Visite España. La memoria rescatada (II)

Vamos a ver unos clips de una película representativa de esta tendencia, que es un documental, se llama Mallorca, es del año 1927 y gracias al impulso de Josep María Berger, Ginas, pues se pudo filmar con un operador de la Casa Gaumont que trajeron de Francia e incluso llegaron a componer una banda sonora que se llamaba Aires y Danzas de Mallorca para que sonara mientras la película era proyectada. Nosotros no estamos acostumbrados a ver hoy cine mudo. Pensamos que era mudo, pero no es así. Así es como le llamamos porque las películas no tenían la banda sonora incorporada, pero las sesiones de cine un poco serias siempre iban acompañadas o bien de la música de una pianola o bien de una banda de música que podía tener una partitura expresamente compuesta para la proyección. El itinerario del documental se detiene
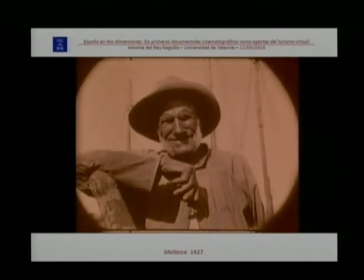(58:38)
largamente en la ciudad de Palma, haciendo una exhaustiva descripción de sus monumentos. También atiende a las poblaciones más pintorescas del llano y de la montaña, a las viñas señoriales y a los castillos diseminados por el paisaje. Y finalmente la costa, privilegiando lo escarpado, las cuevas,
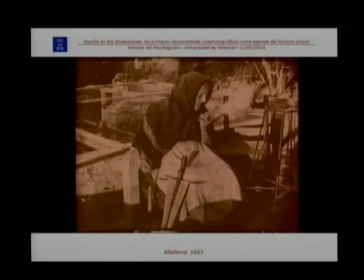(58:58)
las gargantas, los torrentes, todo eso está en el documental, que dura 90 minutos. Pero también el elemento humano es muy importante y se presenta desde una mirada que apuesta por lo genuino.
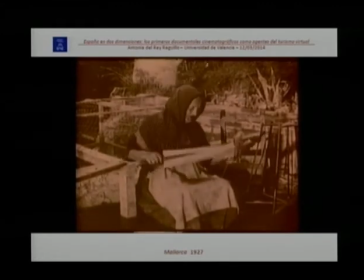(59:12)
presenta por aquello que es más característico.
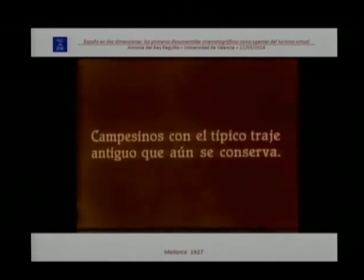(59:20)
Vemos a ancianos payeses con atavíos típicos, vemos a viejas hilanderas, a trabajadores dedicados a los oficios tradicionales,
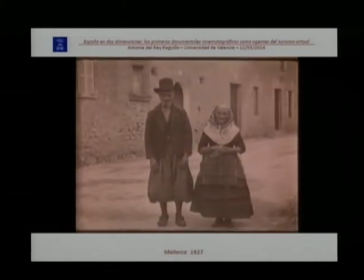(59:29)
a labradores que trillan, a campesinos que vendimian o pisan la uva en los lagares o incluso escenas de bailes populares. La selección de motivos está expresamente orientada a reforzar el estereotipo. Fíjense en esta pareja de payeses.
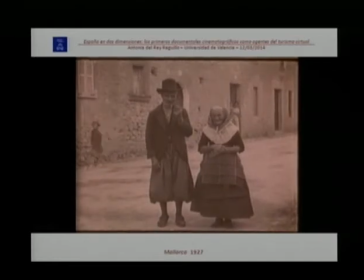(59:46)
Están quietos, como figuras de museo etnográfico, absolutamente encantados, con total complicidad,
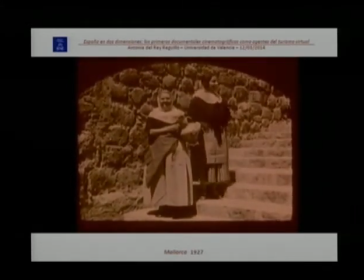(59:54)
pero está encostado puesto que esas vestimentas con las plegaduras y las dobleces están sacadas del baúl. No son las que llevaban ya las personas, ni siquiera los mayores.
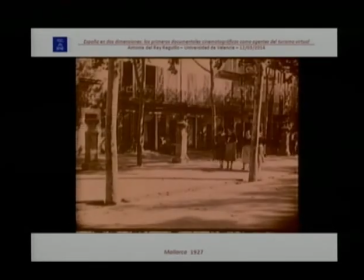(60:05)
Están vestidos así porque están convencidos de que deben
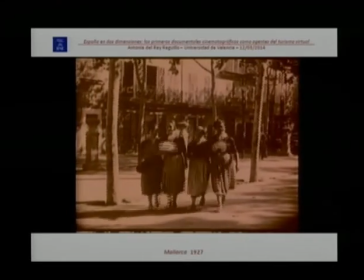(60:10)
hacerlo para que los turistas admiren sus encantos.
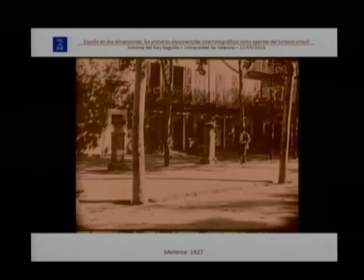(60:16)
Estas muchachas sí coinciden más con lo que debería ser la indumentaria del momento. Entonces, vamos a ver otro clip,
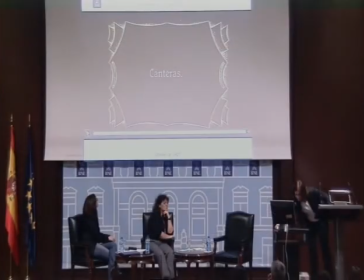(60:27)
porque son realmente curiosísimos.
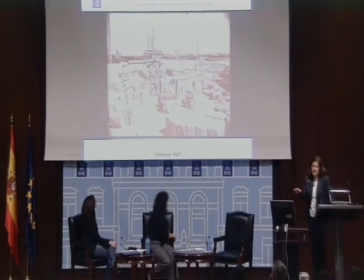(60:33)
Este se llama Las Canteras, supuestamente va a interesarse por ello,
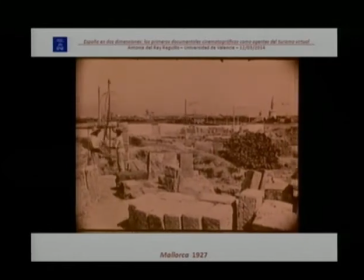(60:38)
pero fíjense la cámara en una panorámica insólita lo que sigue es al trolebus, que es un elemento de modernidad.
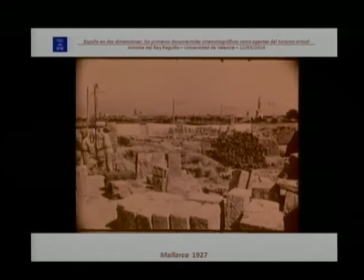(60:44)
Entonces, la Cámara se enamora de la modernidad, aunque el director quiera mostrar a los canteros.
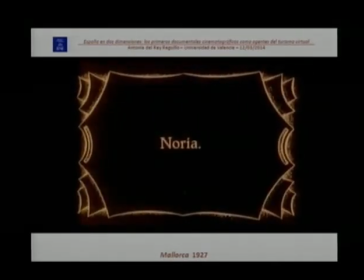(60:51)
No acerca, no les toma otro plano desde otra perspectiva, sino el trolebus. También la modernidad se cuela.
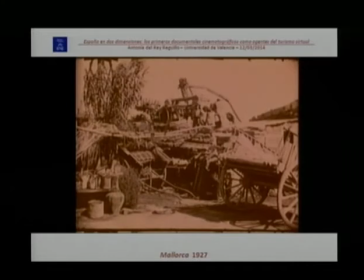(60:58)
Indudablemente, había otra Mallorca. No era solo la Mallorca turística. Son los años 20. España está en pleno desarrollo. Mallorca es una ciudad completamente viva y, sin embargo, se opta por estos motivos porque piensan que, como diríamos ahora, venden más el destino.
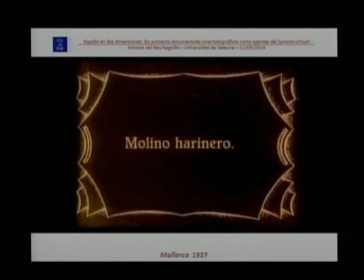(61:17)
Volvemos otra vez al estereotipo sobre España.